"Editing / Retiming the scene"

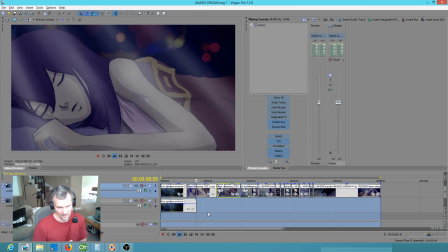957s
I'm looking forward to doing the soundtrack. Actually, this will be a lot nicer once I go ahead and do the soundtrack. And I don't think I'm going to do a bunch of live streaming about that unless people ask for it, which isn't going to happen.
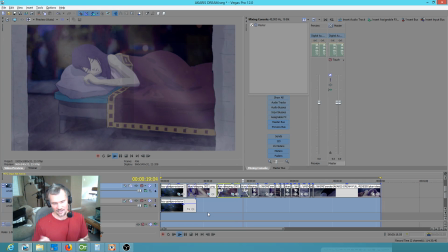968s
But once we've got some audio on this thing, then I'll post a video that's actually just the scene,
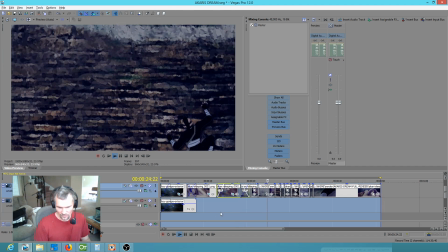974s
just the clip, the 1 minute clip with all the audio and everything done.
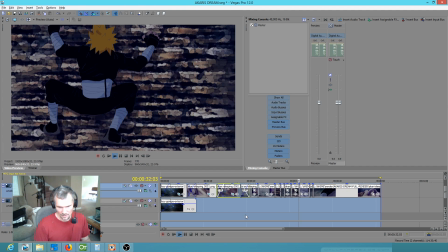979s
So yeah, I like the way I re-looped that. I think, see, this is another example of what I'm talking about.
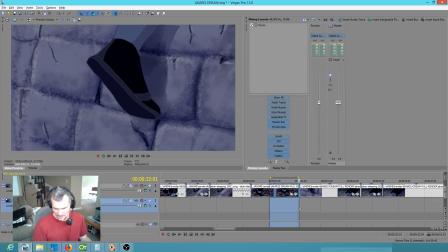988s
I think right here, this cuts to this too soon. So how do I fix that? Well, if I were to loop this clip in Vegas, it would go back to here.
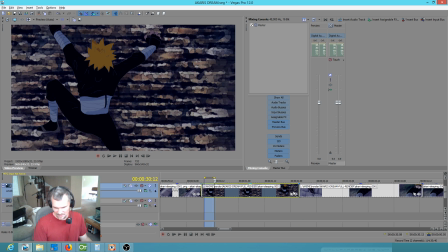998s
So that's no good.
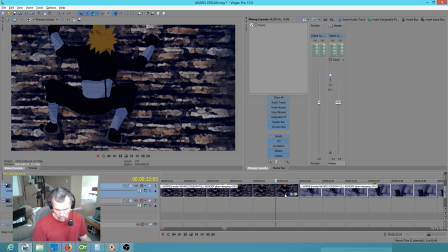999s
So what I got to do is go here, just go back one frame, split this, and make this single frame a subclip. And that allows me to just stretch that out roughly, I think, half a second or so.
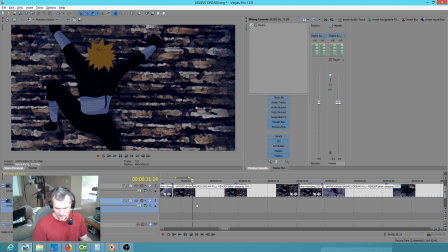1015s
So let's see.
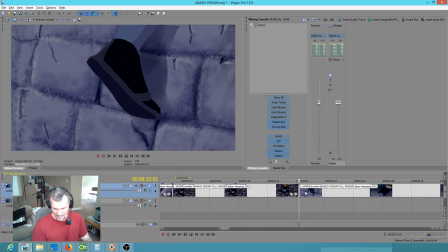1019s
Okay, so the only problem with that actually is I'm going to take that back out because I really need to have the looping of the
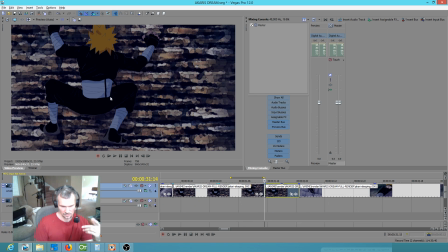1030s
his tassel. So now I'm going to go ahead and make that the subclip so that when I stretch it out a half a second, the tassel loop is baked into it, as you can see.
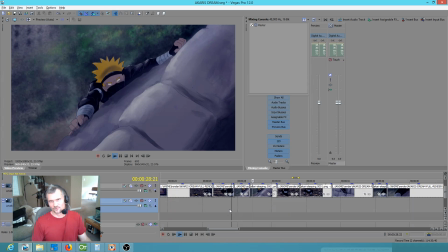1040s
So that's more what I was after. So the ability to retime it like that, it's totally essential.
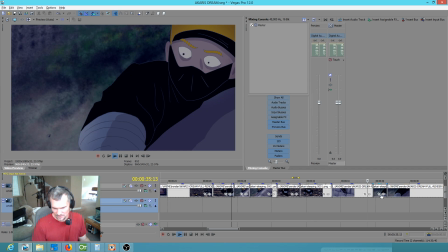1047s
I have to be able to make those kinds of adjustments. I'm actually thinking that this, I don't know. I'm thinking that maybe I want that to be a skosh longer too.
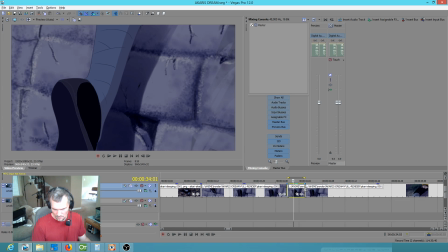1062s
So I'm just gonna say, okay, let's make that a subclip. There's no cost involved with making these changes. If I delete the subclip out of the project, and then in Vegas, if I just clean the project media pool, then it just gets deleted out, and there's no waste.
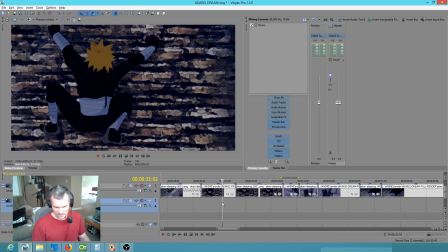1080s
So let's just see how that feels.
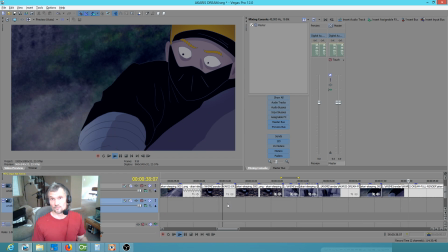1086s
Yeah, it just feels, for lack of a better word, it feels more musical to me. There's sort of a tempo to this.
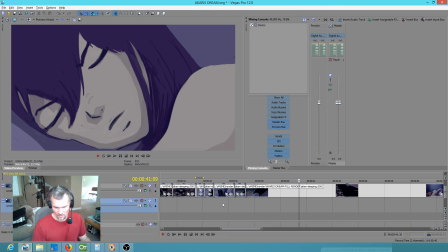1093s
Like right there's another good example. Based on this tempo that I'm talking about,
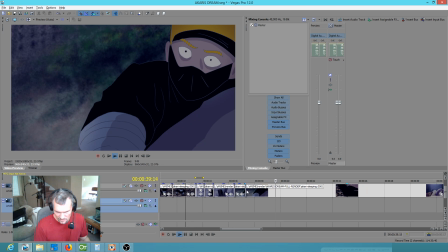1102s
that might be just a little too long. So I'm feeling this cuts.
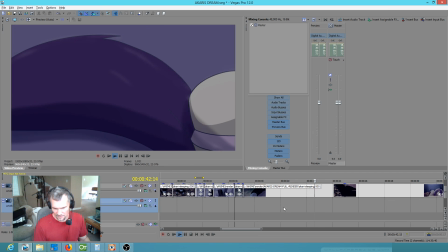1113s
Yeah, right there. Okay.
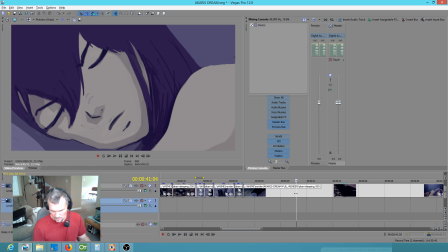1118s
Right there. Too long. I mean, too short. I'm sorry. So I'm going to go forward one frame, zoom in, split that, create a subclip, and then stretch this frame out just so that after she wiggles her nose, I want to digest that for a moment more.
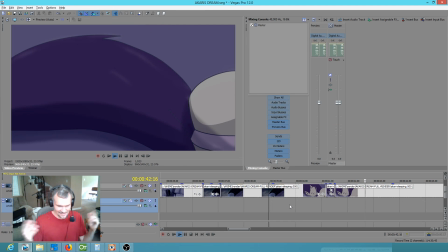1138s
Yeah, see, that's better.
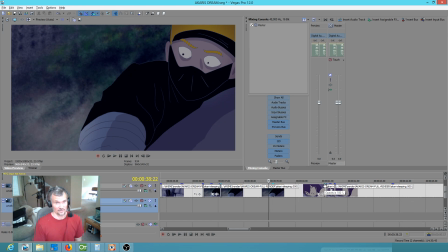1139s
So, and my point is, you better believe this is going to come up over and over and over again. This idea of having to retime it to tune it up. So we might as well just plan that into our workflow.
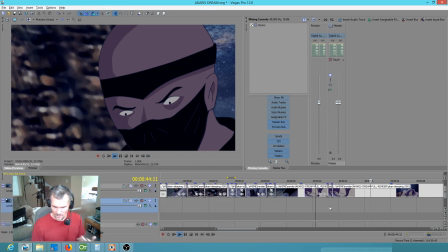1154s
Wiggle, flip, cut, nice. Okay, right there, same thing. I think, and I could be wrong, but we can always change it. I'm going to say this shot right here, split that, go forward, split it again,
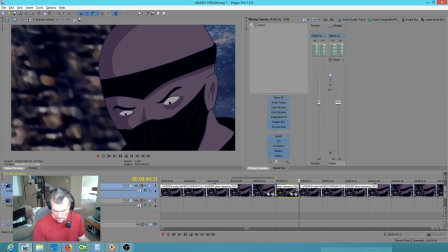1174s
make that a subclip. I just feel like I want to see his irritation a moment longer than I am.
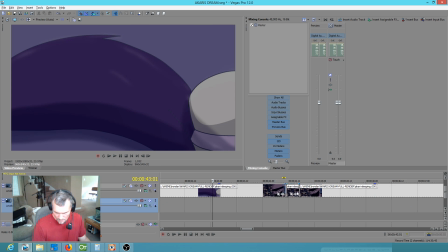1185s
Yes. So it's like I'm retiming everything.
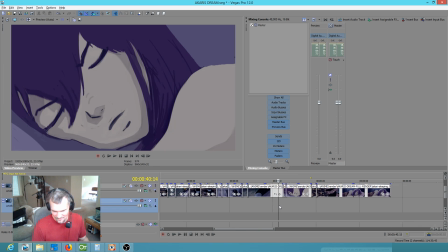1191s
which is fine with me. I don't care, man, as long as it looks good.
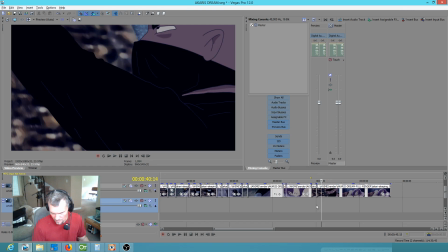1199s
Yep. Same thing here. Right there.
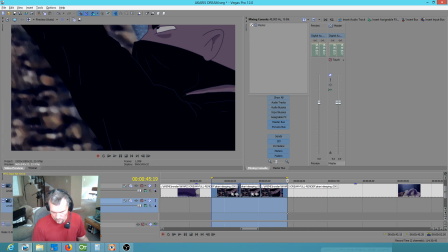1206s
Boom.